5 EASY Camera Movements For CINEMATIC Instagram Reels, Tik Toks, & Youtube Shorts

Have you ever gotten a gift from someone and it's a piece of clothing and you're like, wow, that is so kind of you, but I'm probably never gonna wear that. And then one day, you're sifting through your wardrobe, you see that piece of clothing, you're like, hmm, let me just, let me just try it on for a second. And you put it on and you're like, ooh, I actually look pretty good in this. Yeah, that's the exact experience I had with this green jacket. I'm more of a black and white clothes only kind of guy, but this, this feels pretty nice. But anyways, I'm not here to talk about my jacket. I am here to show you five camera movements for cinematic vertical video that you could do anywhere.
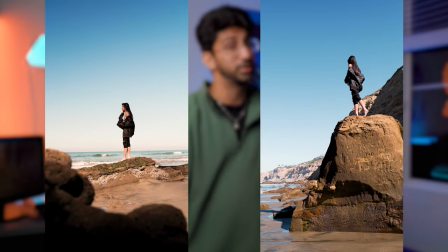You could do it for Instagram Reels, you could do it for TikTok, you could do it for YouTube Shorts. Let's go.
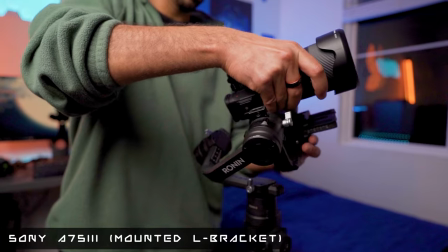Quick thing to note, I'm gonna be setting up my camera vertically on my gimbal with an L bracket, but you could definitely do these shots handheld or even with your phone. And also while you're here, don't forget to subscribe because you know I'd love to have you. Let's start with the moves. The first shot, which is actually my personal favorite of the five, is the pass-by and what that is, is that you're closing in on your subject and as they pass by your frame,
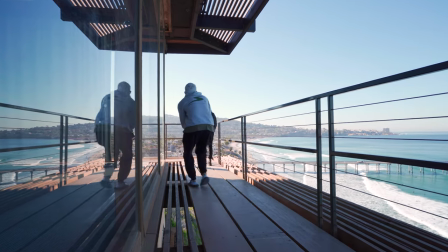you pull out for an epic reveal.
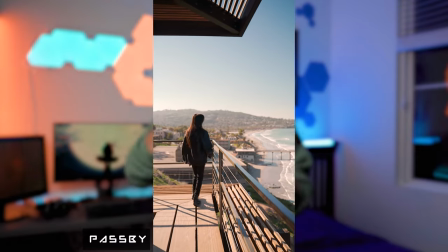Now remember, we're shooting vertical video, so you want to have a wider lens because we're working with that really tight frame and for epic cinematics, you want to show the scalability. Wide lens is going to do that for you. Cheat code for any cinematic shot, you want to shoot from a high location.
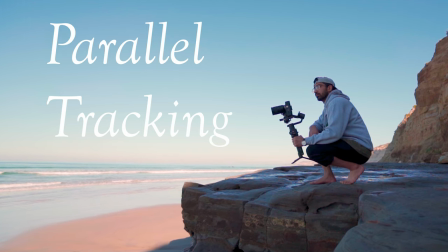The second shot is going to be parallel tracking. And what that is, is you're simply following your subject from the profile.
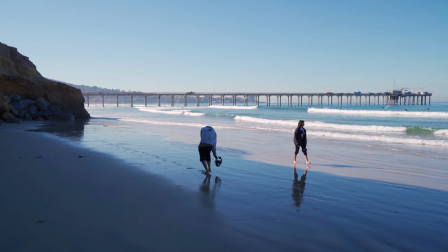But the key here is you want to shoot it from a lower angle. The reason for that is because that's going to make your shot that much more immersive.
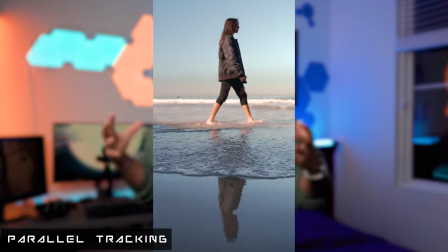Even better, do it in a really nice environment. I did it at the beach so you can see that I got this really cool reflection. Pro tip, use your environment to your advantage. Shot number three is going to be moving foreground. and what you're doing there is you're simply putting things in the front of your frame to complement your subject in the back of the frame.
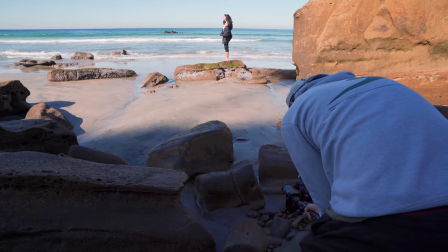What this is going to do is add a lot more context to your image.
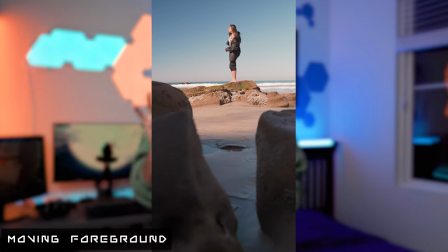It's going to give a lot more depth and if you can have that constant foreground just passing in and out of frame, your video is going to look a lot more engaging. And by the way, if you haven't noticed by now, putting everything in slow motion makes it that much more cinematic.
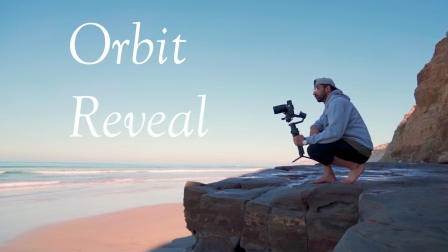Shot number four is going to be that orbit reveal. You want to start close up on your subject and as you circle them you pull out to reveal that epic shot now you could do it like
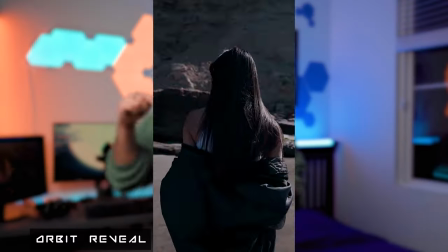me at eye level or depending on your location you could do a lower or higher angle and that's just going to add that much more to
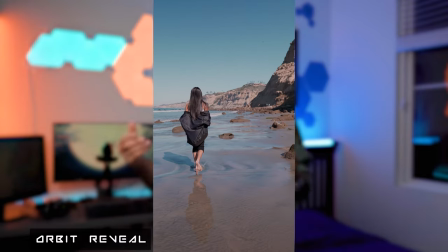this particular shot or maybe you just have a shot that looks good in 360.
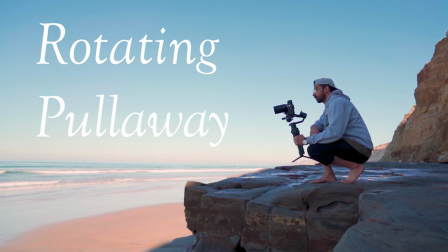so just do the full orbit and the last shot is going to be a rotating pull away if you have a gimbal that has a 360 roll function that's just going to make this shot a lot easier to
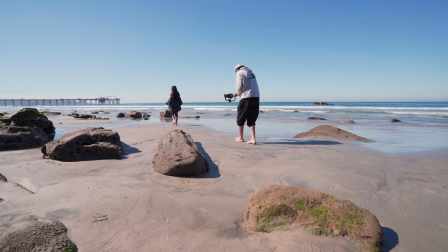execute. You want to start with your subject upside down and then as you pull away you rotate it until it's right side up.
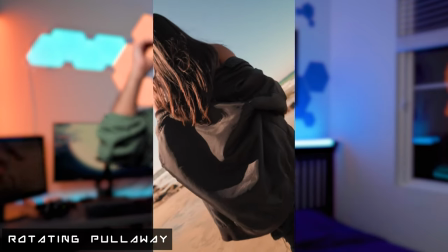This shot is pretty awesome and it's super creative so don't be afraid to experiment, don't be afraid to try different motions, go crazy. Now you know all five of those shots but let's just say for some reason those five shots are not enough for you and you want to take it to the next level,
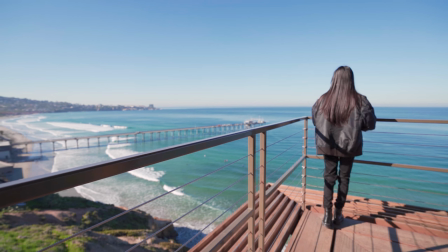then what I would do is take two or more of those shots and try to combine it and I promise you, you will come out with some pretty amazing footage. And on top of all of that, I have made a video talking about the basic camera equipment that you want to consider when you want to make cinematic vertical videos. So I'll leave that for you right over here. Don't forget to subscribe. Don't forget to like, and I will see you next week.